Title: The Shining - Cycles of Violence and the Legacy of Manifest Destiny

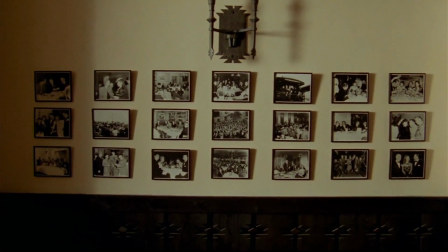However, as history has it,
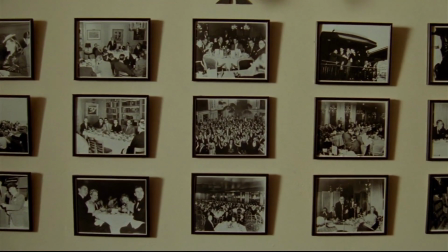that is not to say that the ideology underlying Manifest Destiny was entirely usurped with Danny's escape from the cycle of violence.
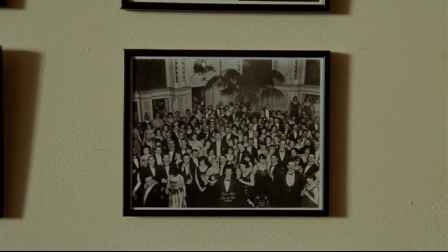The film's ending images of the 1921 ballroom suggest a larger,
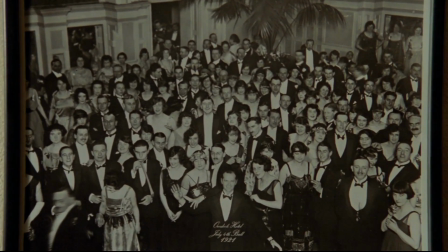repetitive history of oppression at the heart of the hotel that is centered around the preservation of the dominant ideology.
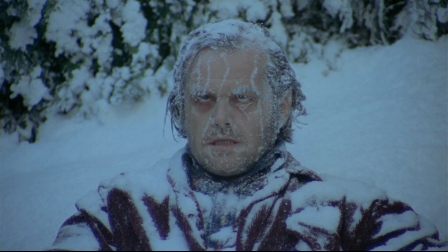Many interpretations have noted the fact that Jack can be thought out, and with it, the ideologies he represents.
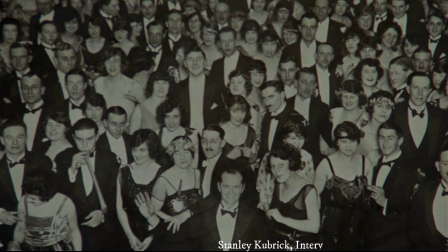Well, it was supposed to suggest a kind of evil reincarnation cycle
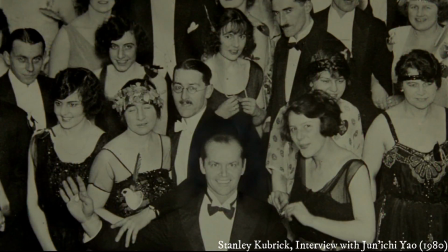where he is part of the hotel's history.